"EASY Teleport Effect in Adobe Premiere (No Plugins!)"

In today's video, I'm going to show you how to teleport. So let's get into it.
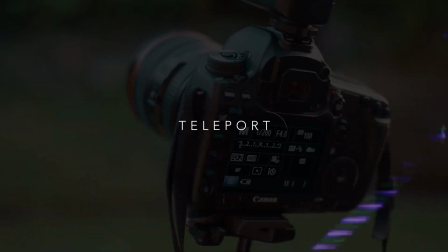Hey, what's up? It's Chris from Brooker Films, and yes, in today's video, I'm going to show you how to do the teleportation effect in Adobe Premiere Pro. To begin this effect, you want to first shoot your footage. So you want to find the location, and you want to mount your camera to a tripod, set your camera to manual mode, and start filming. Now, from this point, you want to run out in front of the camera, and you want to complete an action on one side of the screen.
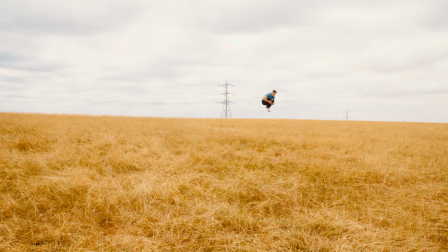0:30 Now, once you've completed this action, you want to run across to the other side of the screen and do a different action in a different space.
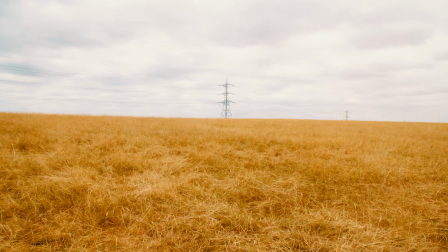0:35 Now, once you've captured both of these, you want to run out of the frame and you want to leave the camera rolling for around 10 seconds. This is your clean plate and you need this to complete the effect. Now, once you've got the shot of you jumping into the effect, jumping out of the effect, and your clean plate, we need to get this onto the computer and load up Adobe Premiere Pro to begin editing the effect. So once we're inside of Adobe Premiere Pro, we can begin by importing our footage.
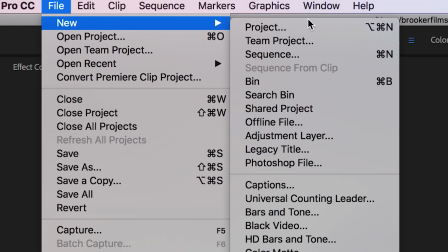0:57 So we go to the bin and press import. And then we want to create a new sequence. So we'll just rename this to teleport.
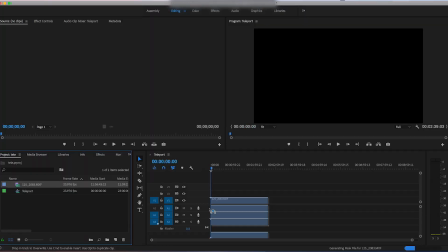1:03 And then we just want to make sure that's 1920 by 1080. Drag the footage into the sequence, and then we're just going to go through and we're just going to find our clean plate,
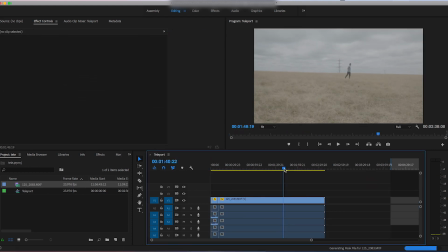1:12 the footage of us jumping into the effect, and the footage of us jumping out of the effect. But before we do anything, I'm just going to delete this audio because we don't need this, so it's just going to get in the way.
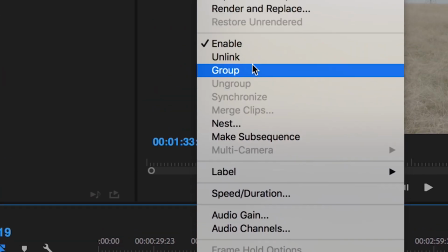1:21 So I'm just going to select everything, unlink, and then I can just go through and I can just delete the audio.
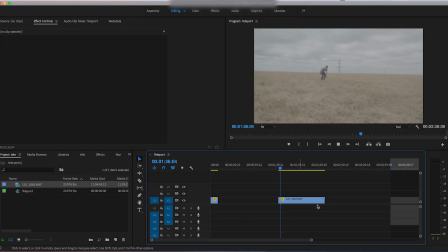1:27 And now we can carry on by finding the jumping into the effect and jumping out of the effect.
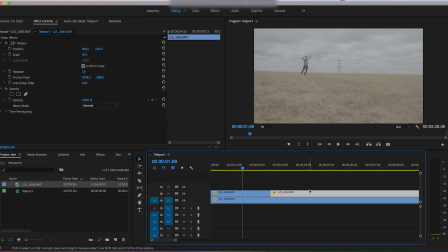1:33 And once we've found this, we just want to drag this all the way back, making sure that the two jumping layers are on video layer 2. And then just make sure that clean plate is on video layer 1. So right now I'm just going through and I'm just finding the in and the out points for these jumps.
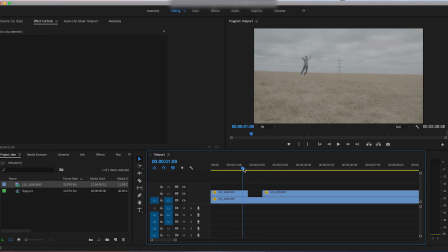1:45 So just finding where the jump starts and the jump ends. And then once I'm happy with this, I can just leave 2 frames empty in between the jump. So this is where the teleport effect is going to take place. Now, as you can see, the clouds are jumping in the background, and that's because some time did pass between taking the clean plate and taking the jumping.
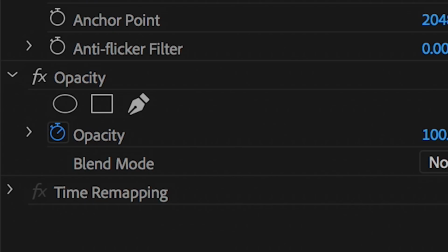2:05 So we're going to create a mask around each part of me jumping.
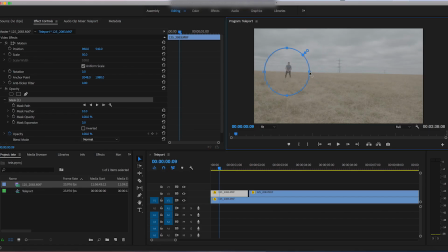2:08 So we'll just add this circle mask and we'll just go through and just make sure that this is covering me throughout the entirety of the action. So we're just going to make sure that's there, pull that up a touch. And then we're just going to go into the mask and we're just going to pull the feather up to around 60%.
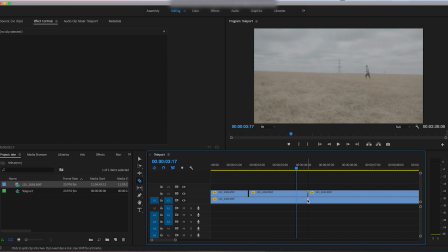2:22 And that's just going to make that blend really nicely with the clean plate. Now we'll do the same thing again for the second one.
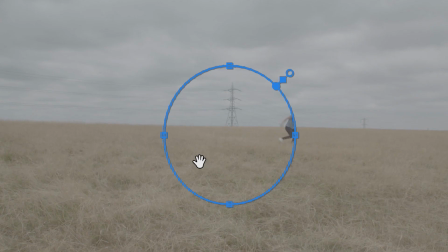2:28 So we'll just go into mask, create a circle mask, make sure that's covering the whole of my action. And then we'll just increase the feathering to around 60, 70, 75%.
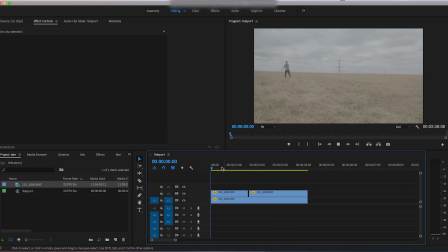2:38 And now if we look at this back, there you go, I disappear there and I re-enter the frame over there. So now from here, I'm just going to nest the sequence. So we're just going to select them all, go into nest and just rename this to whatever you like.
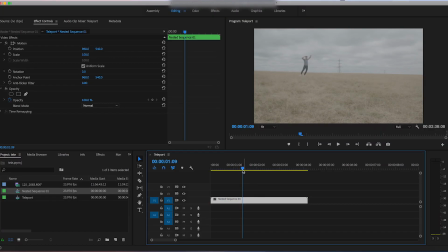2:50 But I'm just going to leave this blank for now. And then at the start of the nested sequence, I'm just going to create a keyframe on the scale and the position in the motion tab.
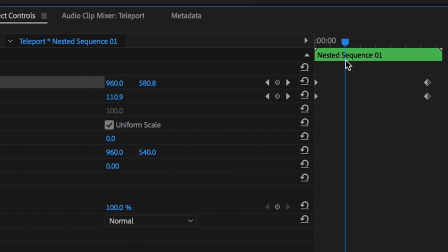2:59 I'm going to scroll across to the end and I'm just going to increase the value of this. So I'm just going to add a slight zoom into this nested composition.
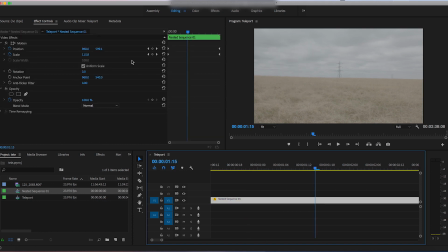3:06 This is just going to make the effect look even more realistic. And now on here, on the point where I disappear from the frame, I'm just going to create a brand new keyframe. I'm going to go back 2 frames, create a new keyframe. I'm going to go forward 4 keyframes, create a new keyframe. And then on that middle set of keyframes, I'm just going to adjust the scale and the position.
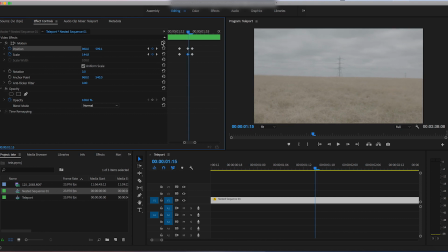3:24 I'm going to increase the scale to around 100 and let's say 140, 150. And then that adds a screen pump. So that basically gives the impression that there was a mini earthquake at the point of the teleportation. And this just helps to blend the effect and make it look even more realistic. To improve on this, I'm going to go into effects, search for levels.
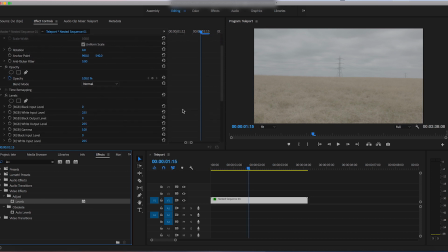3:43 I'm going to drop some levels on top of that. And on that middle keyframe, I'm going to pull the white input level up to around 160.
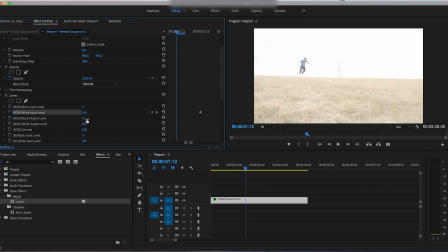3:49 Going to go back 2 frames and I'm going to pull that back to the original value. So that's 255.
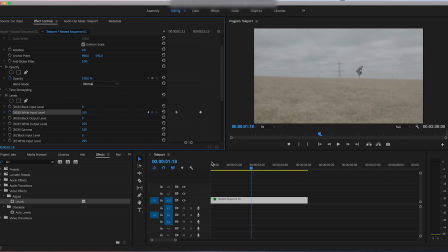3:54 And then I'm going to go to the end keyframe and do the same thing again. So I'm going to make sure that this is 255. And now if we watch this back, you can see there is this flash there. And again, this is kind of like a lightning flash. This is helping to blend the effect even more.